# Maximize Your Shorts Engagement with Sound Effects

Have you ever watched a short form video that just felt flat despite having great visuals? Chances are it was missing a crucial element: sound. Sound effects have the power to elevate your videos, evoke emotion, and keep viewers engaged. Now the question is, how do you use them effectively? In this video, we're going to answer that question and give you actionable tips to take your content to the next level. Now, one effective way to maximize engagement is to add sound effects to highlight important points or information. As an example, you can add a subtle pop sound when a new title or graphic appears on the screen. This draws the viewer's attention and keeps them focused. Another example is using a keyboard typing sound when showing an animation of a search box, or insert a sound to emphasize key bullet points. The key here is to keep your sounds consistent throughout the video to create a signature style that viewers will recognize and associate with your content. Okay, I'm going to show you how you can easily do this in Minvo. All right, so once we're in Minvo, we're going to scroll down here.
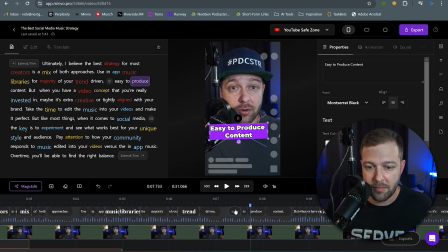[0:51]
I already have an element here, which is just text on the screen. I'm highlighting the words easy to produce because I really want to emphasize that.
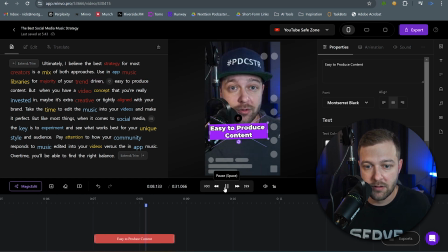[0:58]
And right now, as you can see, easy to produce content. Nothing crazy, it's just text that comes up on the screen. But we can make this better by adding sound effects to it. And to do that, all we have to do is click on the element that we have here. And we have a bunch of different options, but we have sound as well. So we'll click that, and then we'll click add.
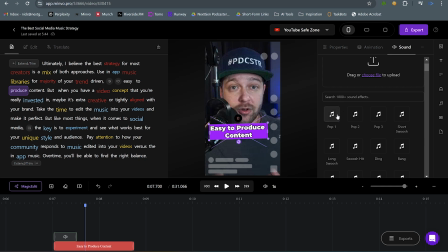[1:16]
And now we want maybe like a pop sound to bring that text on the screen. I'm a big fan of this pop 3, and then I'm going to bump this up to 150.
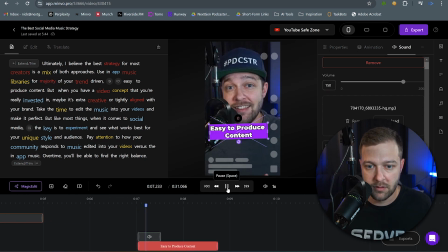[1:25]
So now when we play through this, of your trend-driven, easy-to-produce content, it actually makes that pop sound when it comes on the screen. Another way to boost engagement is by pairing relevant sound effects to your video footage. This will make your content more immersive and engaging.
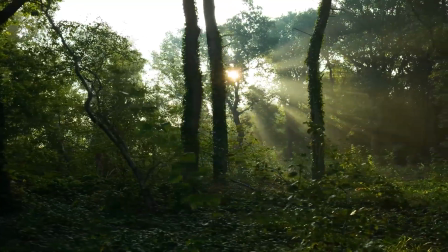[1:38]
For instance, if you're showing a B-roll clip of an outdoor scene, you can add ambient sounds like birds chirping in the background or leaves rustling to really bring your viewer into that moment. Or maybe you're creating a crafting or DIY process video. You can use tool sounds like sawing or sanding to bring that video to life.
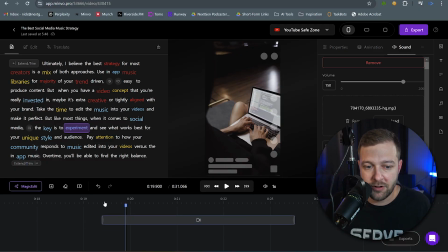[1:54]
So let's hop back into Minvo and take a look at this example. Okay, so here I've inserted B-roll, and all this is a person typing on a keyboard right here. So to give that feel like you're actually there in the moment, we're going to add sounds of a keyboard typing. And just like the last example we looked at, we can click on the B-roll, and we can add sound here, click add.
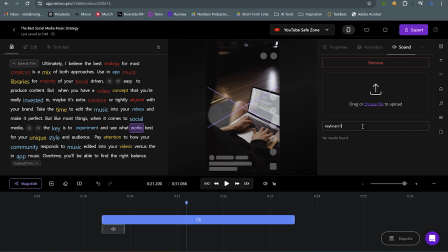[2:11]
And now I'm just going to type in keyboard typing. We have all kinds of keyboard sounds here.
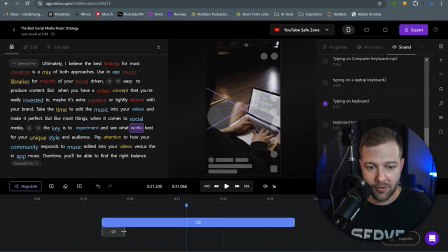[2:18]
Okay, so I like this one. We're going to add this in here. And then I'm going to actually extend this out for the duration of the clip here.
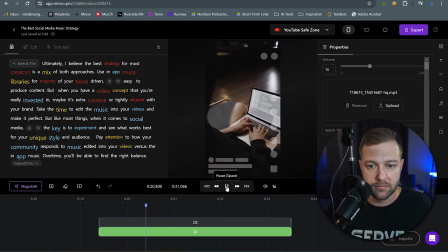[2:24] So now when we play through this, the key is to experiment and see what works best for your unique style and audience.
It may seem subtle, but it'll make a huge difference in your videos, which is another point that I want to bring up. In the last sound effect, we boosted up the sound so that pop was really prevalent and you could definitely hear it. Now you might have noticed that I didn't adjust the sound levels on this particular clip. When adding more prolonged sound effects to your content, it's best to keep that sound effect volume low so you don't drown out the actual voice that's speaking over top of it. If you're finding these tips helpful so far, smash that like button for me real quick. Now the last one we're going to look at is using sound effects to create seamless transitions between clips. And one way to do this is to add a whoosh sound that overlaps the clips and bridges them together. So we're going to head back into Minvo one more time to add transition sounds.
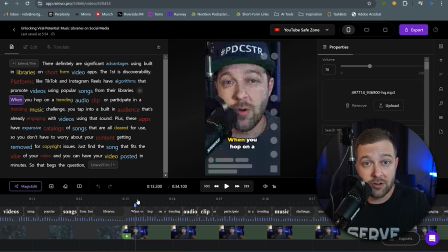[3:07]
So you can see here I have two different clips. One, I'm going from here to my talking head. And in this clip, there's actually some effects added onto it as well. And we want to add sound to this to make a clean transition from one scene to the next. Now clicking on the clip here isn't going to bring up the sound effects. So what we actually want to do is scroll down a little bit and right click in this empty space.
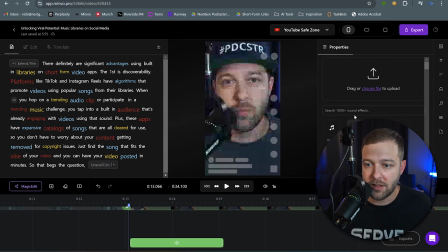[3:25]
And we'll click insert sound. And now we have access to that entire sound library. And we're just going to put in a short swoosh.
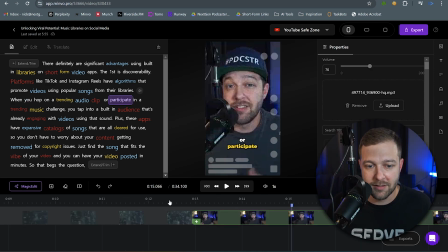[3:32]
Now we can line that up just a little bit. All right, let's take a listen and see how that sounds.
Popular songs from their libraries.
When you hop on a trending audio, that sounds pretty good. Depending on your sound effect, you may need to play around a little bit with where that sound effect actually comes in at.
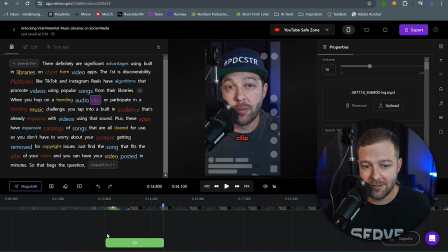[3:45]
Some might start right at the beginning of the clip here. As you can see for this sound effect, I had to start it just slightly before the actual clip itself in order to get that to line up. But now that we have it lined up, libraries. When you hop, it flows pretty smoothly. So there you have it, 3 powerful ways to use sound to maximize engagement in your videos. Remember, the key here is to use sounds that thoughtfully complement your visuals, emphasize your message, and bring out a desired emotional response.